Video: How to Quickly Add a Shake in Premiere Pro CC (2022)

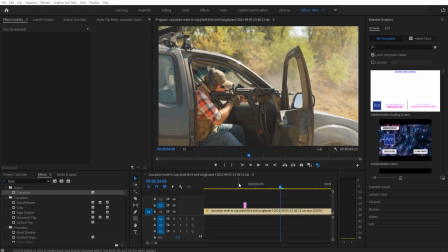[0:01]
Hey, what's up, everybody? Adobe Masters here, and today I'm going to be showing you a fun and quick effect on how to create some camera shake in Adobe Premiere Pro. So this is going to be what we're going to be doing right here. You can see without it, it's just a shot fire.
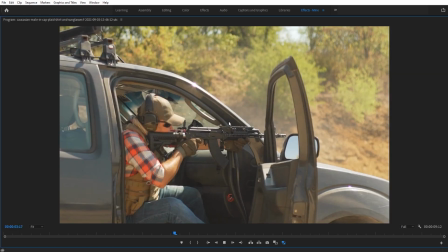[0:14]
There's not a lot of strength behind it, but with it, we have ourselves a lot more strength with each one of these shots.
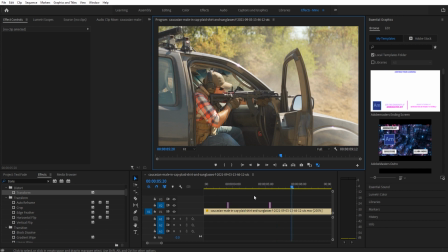[0:21]
It makes the motion feel like it has a visual punch. It's a good storytelling element. So that's what we're gonna be doing today. Let's get started. First things first, I went ahead and grabbed some footage from Envato Elements, which is a great subscription-based service where you can get an unlimited amount of stock footage for just a monthly fee.
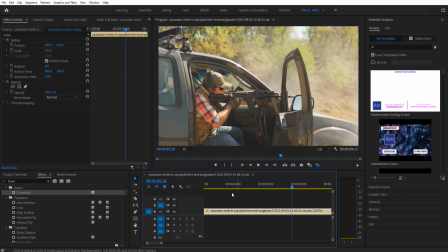[0:35]
So all I did was do a quick search and I found a great clip to work with. So check out the link in the description if that interests you. First thing, I imported that, and now we need to go and actually create ourselves an adjustment layer. Down here, you go to adjustment layer with the new.
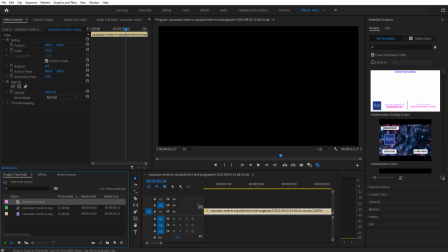[0:49]
I have one created. I'm going to drag and drop that on to the very front. We can zoom out to make sure that we actually get this over the whole thing.
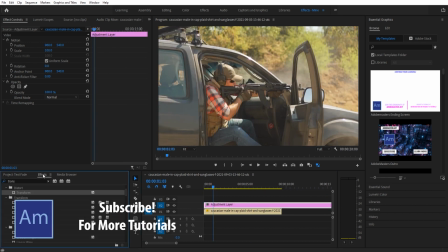[0:55]
We are now going to go into our effects. We're going to look for two effects here. We're going to look for transform, so I'll drag and drop that one on first, and then we're going to look for the directional blur. So that's going to be under video effects, blur and sharpen, directional blur. Then we're going to go down to the bottom here.
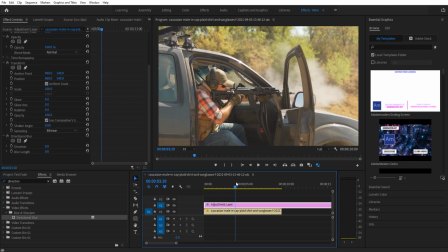[1:11]
And we'll just find a spot. For example, I mean, where the gun goes off is a good place to build this effect. I'll go right when the smoke starts coming out. We're then going to bring this blur length up a little bit, about to 20-ish, 15 to 20, somewhere around there.
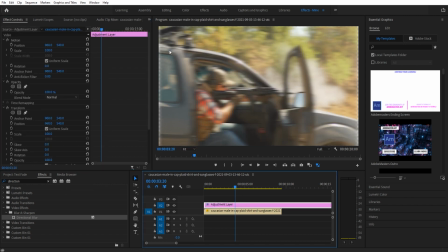[1:24]
And I'm gonna make this direction 90 to make it go left and right. Now, we have a little bit of edge bleed here where we're actually sucking away sort of the edges here. So to fix that, I'm actually gonna use the transform and bring the scale up to about 104 to sort of fill those edges in.
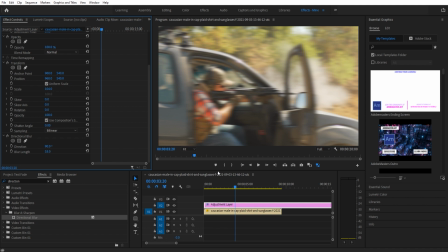[1:40]
Also, this is gonna make the effect pop a little bit more because the video is gonna come at you with the blur. So the next step is, we're then going to zoom in, and I'm gonna go ahead and click the control or the C key, the cut tool right here to make a cut. If you click the V tool, it switches back. C and V are next to each other, so it's very convenient.
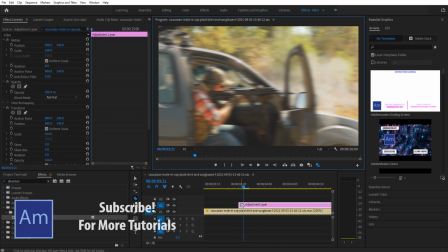[1:58]
I'll then delete this side, move forward one, create another little cut, and do the same thing. And now I can just delete this off the back end. So now we have our quick sort of fire right here. Now, what I find is that if you blur the entire image, it looks like you're blurring the entire image a lot of times.
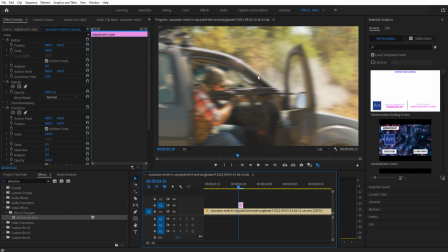[2:15]
So what I like to do is blur sort of where the action isn't happening, or reverse where the action is happening, sort of play around with it to see what's best with your scene. But take a look at this. If I go down here into the directional blur and I just quickly create a little mask here, I'm going to go to 25% just so I can see what I'm doing here.
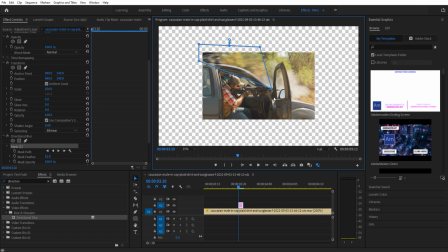[2:34]
And all I'm really going to do is I'm just going to kind of cut out from the gun backwards to be blurred, but the front is gonna stay nice and in focus. So we're gonna then go back to the fit here.
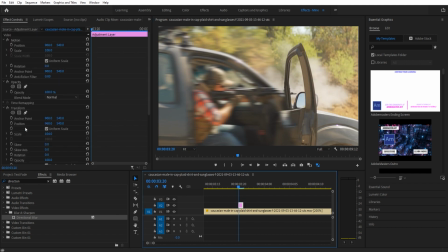[2:46]
There's a clear line here, so let's actually go to our mask real quick, and we're just gonna go ahead and add a little bit of feather in there. Yeah, there we go. Now it like sort of, it's a lot cleaner. Now when we do it, I feel like by blurring the back,
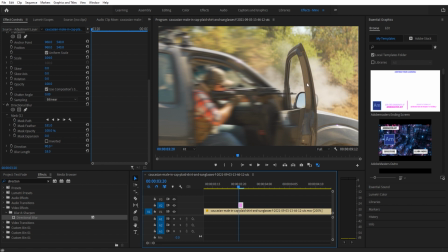[3:00]
it sort of feels like the motion is happening, and then the right side here, the action that you're like sort of interested in, you can still see. And I know we're only talking one frame here. I just feel it adds that extra little realism to it. If you want to make the effect a little stronger, go ahead and just hit Control C to copy this and then Control V to paste.
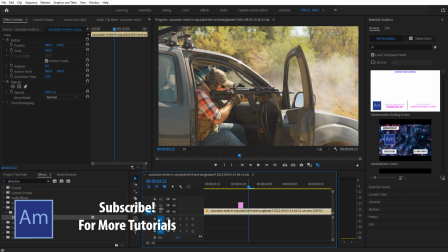[3:19]
Make sure you have video 2 selected. If you have video 1, it's going to paste it down here. So just right there, Control V, just one frame of nothing, and it's going to add that sort of like double tap power to it whenever he pulls the trigger.
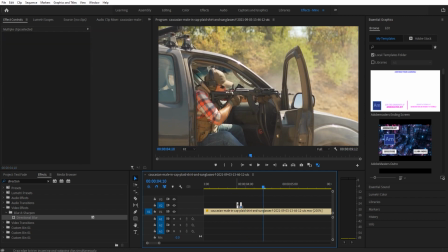[3:33]
Boom, just like that. Now, if we want to copy and paste it throughout, we do the exact same method. Go to the next gunshot, go to right where the smoke starts, Control V that in, and now we have ourselves another burst, and I believe there's one more in this clip right there. And we're going to Control V that as well, and there we go.
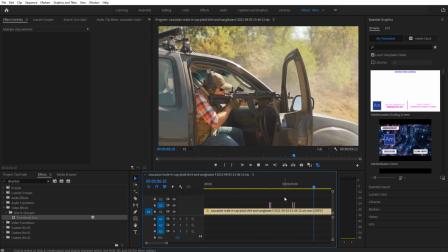[3:52]
So that is how you can add a little bit of motion, a little bit of flair to your action scenes. It just makes it feel, like I said, it's a storytelling element. It makes it important when there is action and it's also affecting our view into that action. Thanks everyone for joining me.